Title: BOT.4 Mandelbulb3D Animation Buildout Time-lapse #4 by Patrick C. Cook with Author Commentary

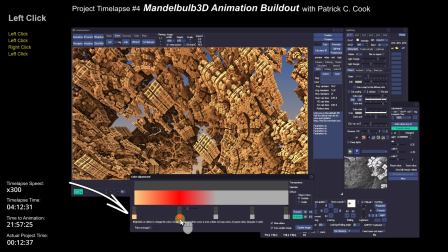262s
So you'll notice here the color picker that's on our far left is the predominant color.
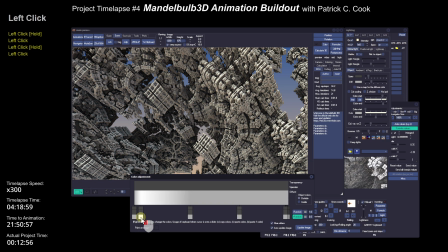270s
So I'm sort of kind of stuck with maybe one color. You notice I put red in there and the red doesn't show up anywhere. So here I'm discovering that the color palette is not very deep in terms of the z-axis.
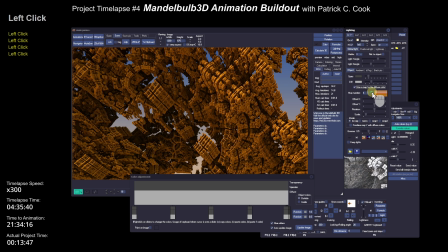286s
Okay, so now I'm going to experiment with mapping. I'm going to see if I can map a color and a design onto the graphic.
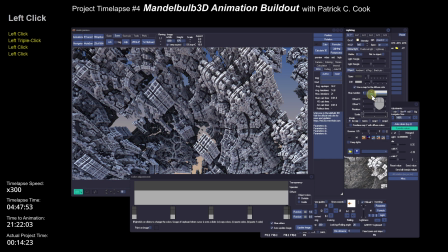298s
I'm concerned though with mapping when you animate
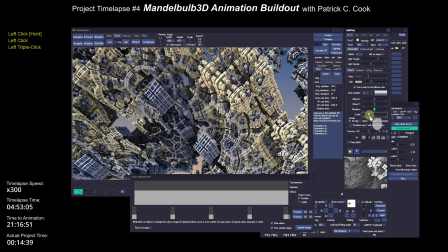304s
across a color mapped surface, you tend to get a lot of
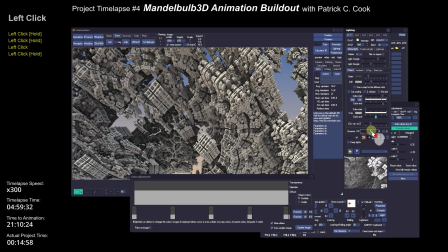310s
color variations or bands that will sweep across the animation, and they just simply don't look good.
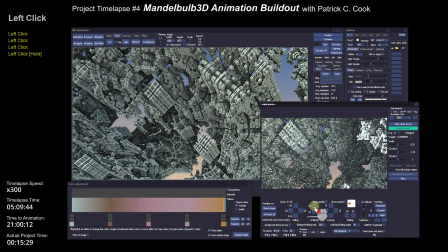319s
So I'm leery of using a color map, and as you'll notice here,
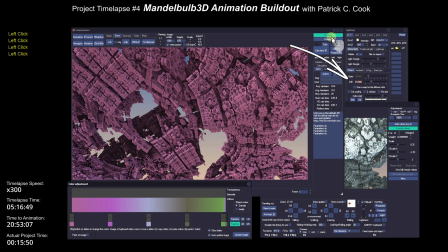326s
I turned the color map off and I went back to the standard diffuse color methodology,
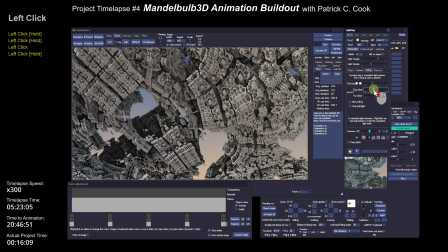334s
because I don't believe a color map is going to work in this particular case.
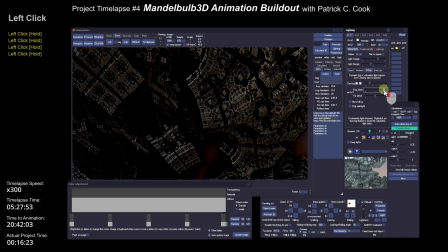338s
So here I'm looking for a good option for the fog.
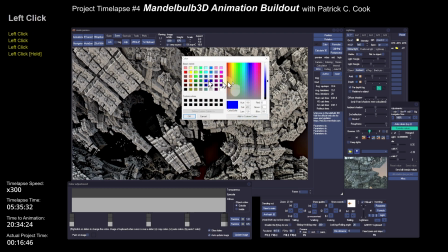344s
Now what I'm really trying to do is to enhance the background, the shadows.
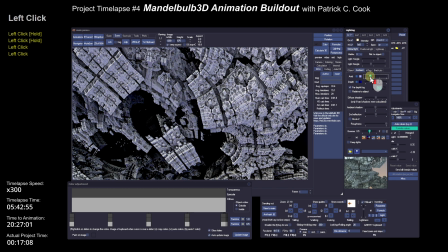353s
I really want the viewer to be able to see down in those holes.
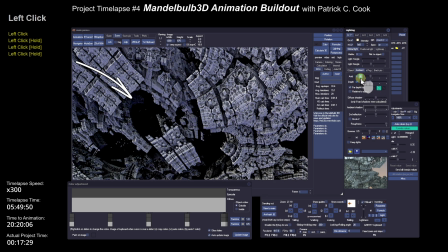359s
But I don't want the holes to be so badly lit that they become distracting.
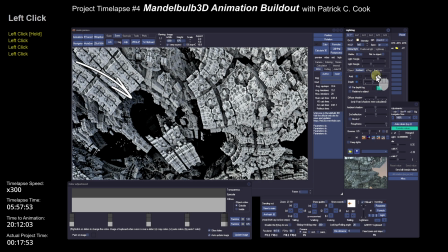367s
But I do want detail down in those holes, those pits, whatever you want to call them.
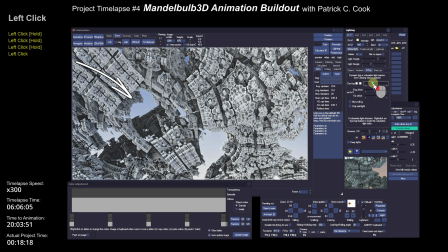375s
So here I'm really fussing with the dynamic fog in order to get a good background that's going to work for this particular animation.
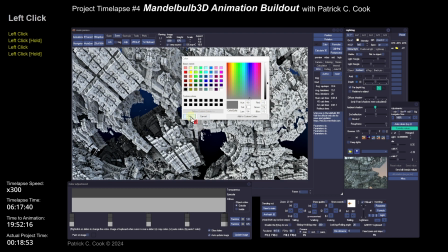388s
All right. So now I'm turning my attention to the ambient color,
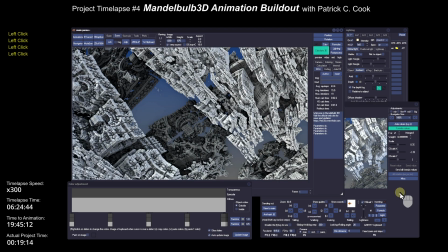394s
and I just went down the navigator to change location to see whether or not my ambient
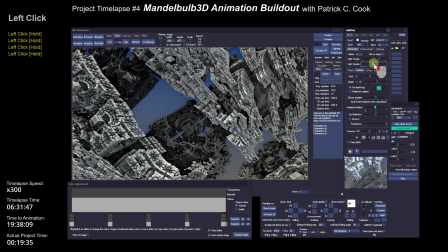402s
and the ambient depth will hold up in various scene positions.
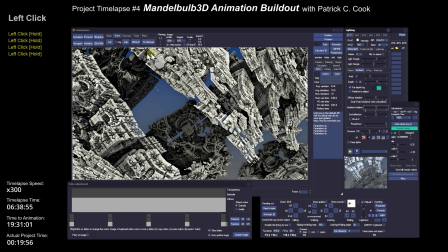408s
Okay. All right, so there's a little bit of ambient shadow, a quick save, back to the navigator.
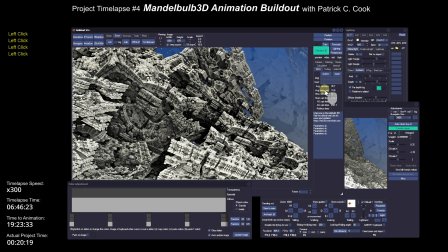416s
All right, and I've changed the position. I'm trying to see whether or not everything's holding up.
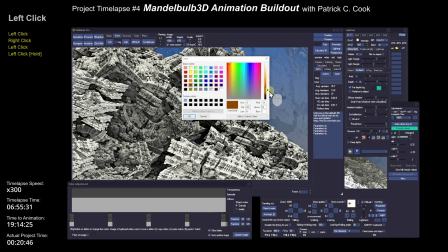424s
All right, there we go. So I think I've got a pretty good background. Now I went back to the Mandelbulb object, the the diffuse coloring, and I'm looking for a coloring
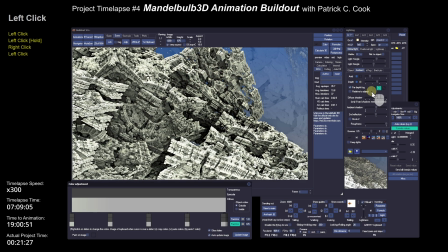439s
that is more consistent with a structure, a building. Cement.
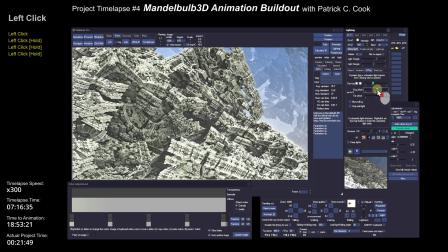446s
I don't want this to be a garish color because you've got a lot of dark areas.
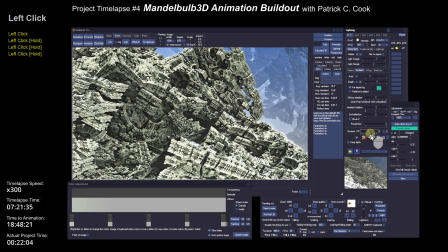453s
Those shadows are extremely important. So I don't want the color of the Mandelbulb object itself to be so intense that it overwhelms the shadows.
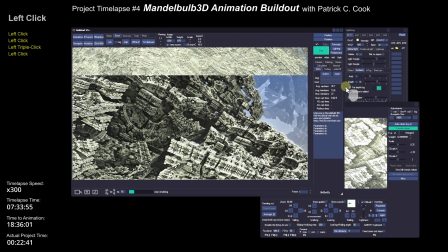465s
With the shadows, you get a sense of depth, and that's what I'm looking for.
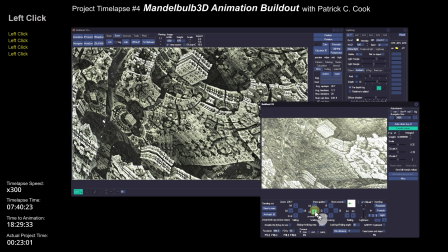469s
I'm using the shadowing for depth, or I should say for a simulation of depth.
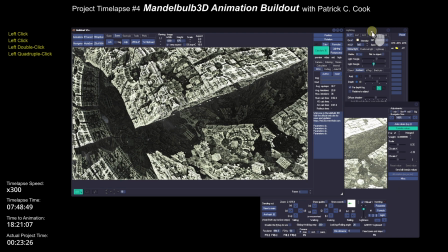478s
All right, so I'm going back and forth between the navigator, looking for different scene positions,
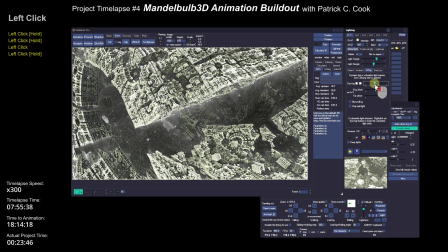486s
and then I adjust the dynamic fog and the ambient the
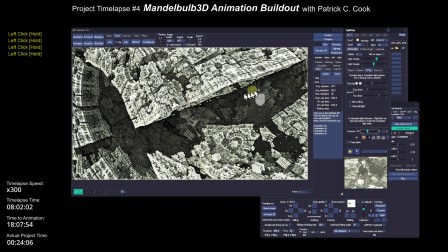492s
ambient light in order to accentuate the depth. I want the viewer to be able to see some of the details down in the depth.